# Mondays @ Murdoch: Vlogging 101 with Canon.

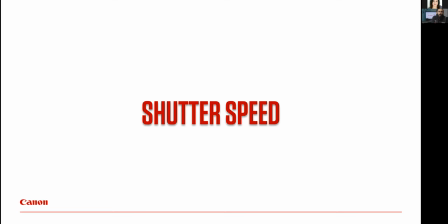(15:40)
Though it affects our light in the same manner,
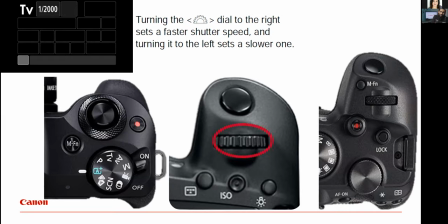(15:46)
we are not really looking forward to increase the action in video with the shutter speed. As you can see on the screen, we have three types of cameras here. One is a DSLR, the other two are mirrorless. So to control the shutter speed in TV mode, you just need to turn this dial left and right.
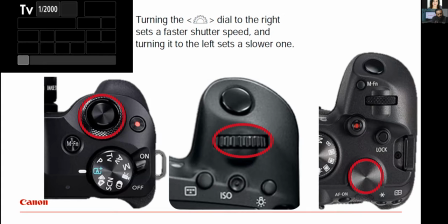(16:04)
All right, so what you see on the extreme right hand side, that particular model is called EOSR, and the extreme left hand side is M50, which is one of the most famous cameras used by most vloggers. And what you see in the middle is a DSLR, which is used by most photographers and bloggers too.
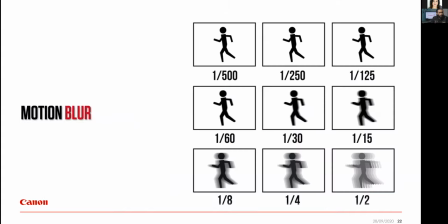(16:25)
All right, so as you can see with different shutter speed, the examples are here. That's why one by half a second and one fourth of a second, one by eighth of a second, one by fifteenth of a second, one by thirtieth of a second, different shutter speed. So you don't want to end up having a video which looks like half a second.
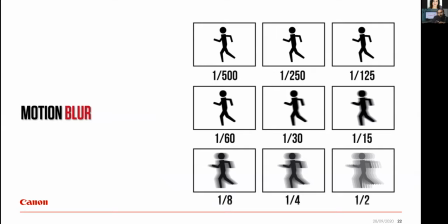(16:44)
See, it's like a ghost. So, we need to have an appropriate shutter speed where our video looks, or the movements in our video looks better. So let's look at an example here.
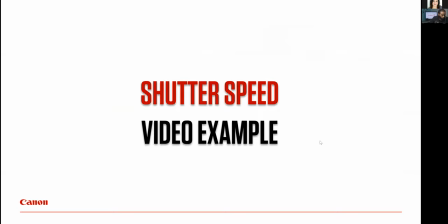(16:59)
I will show you a video, let me just find that video,
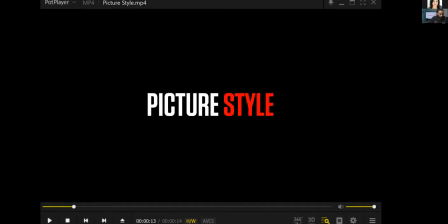pictures file,
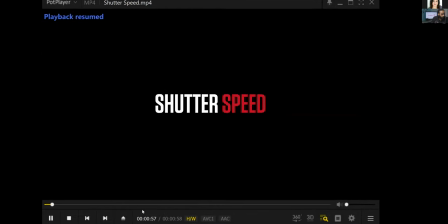(17:33)
there you go, alright. But if you watch this video, I hope the video is visible to you,
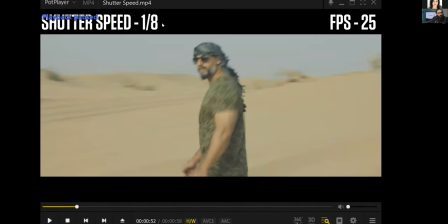(17:40)
this video was taken at 1 by 8 of a second in TV mode.
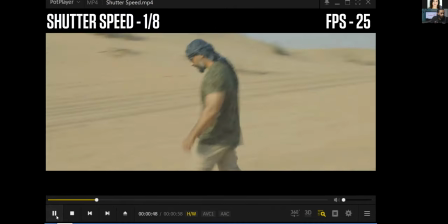(17:47)
As you can see, the camera is moving and the person is moving, but the movement is not that smooth, right?
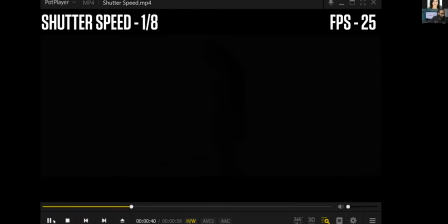(17:53)
It's not natural looking. So now I changed the shutter speed to 1 by 640,
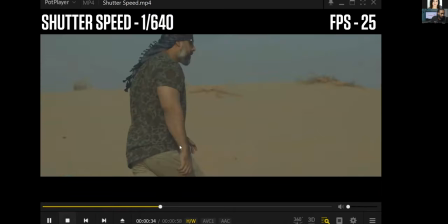(18:02)
which is a higher or greater shutter speed. and as you can see it looks
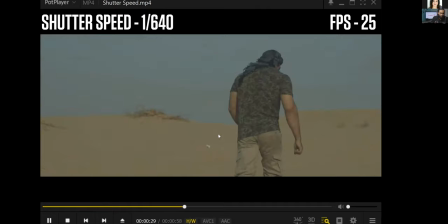(18:06)
okay but there is something not so natural about the movement.
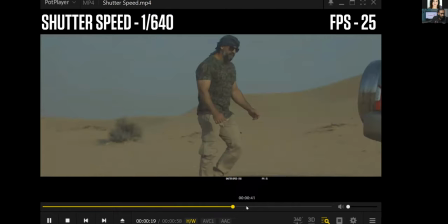(18:15)
Now let's see we will try to change the shutter speed again. Now this is 1 by 50th of a second.
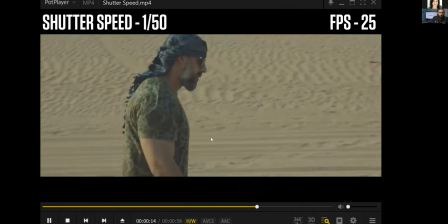(18:24)
This looks very natural, isn't it?
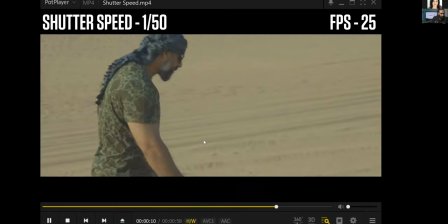(18:29)
Very smooth.
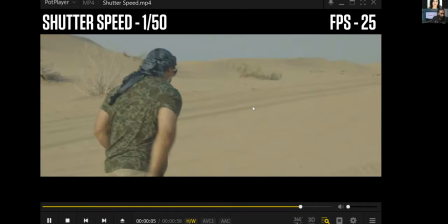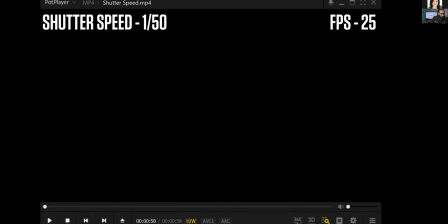(18:38)
So that's about shutter speed.
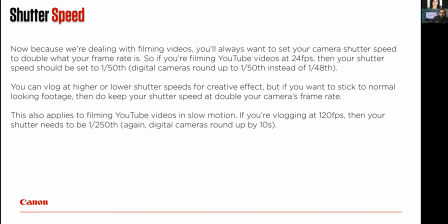(18:46)
now how do we choose the shutter speed we have different values 1 by 50 1 by 640 1 by 8 until 1 by 8000 but how do we decide that this is a number because you just saw a video where I have chosen 1 by 50 it's not random because in order to
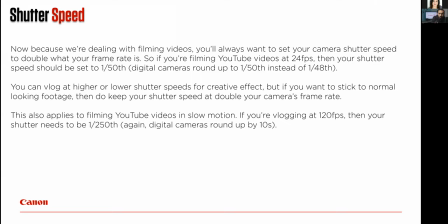(19:05)
decide what shutter speed I am going to choose, I need to understand how many frames per second I am shooting. So video is called a motion photographer, as you guys know. It's a sequence of images moving in a certain particular time, right?
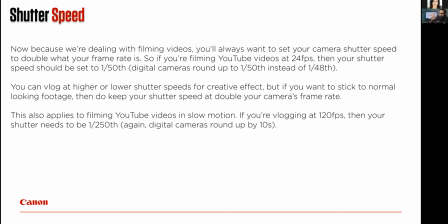(19:25)
So if you have one image of me like this and the second image is like this, the third, fourth, five, six, seven. So you have many sequence, like you have a sequence of images in different movements. And if I play it in a certain speed, it will look like a video.
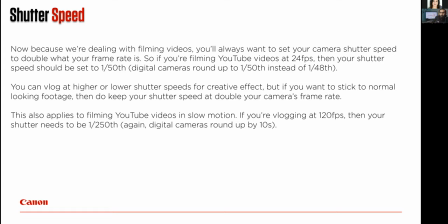(19:39)
That's how classic animations were made. So it is known as frames per second. So how many frames are being moved in a second to give you one motion?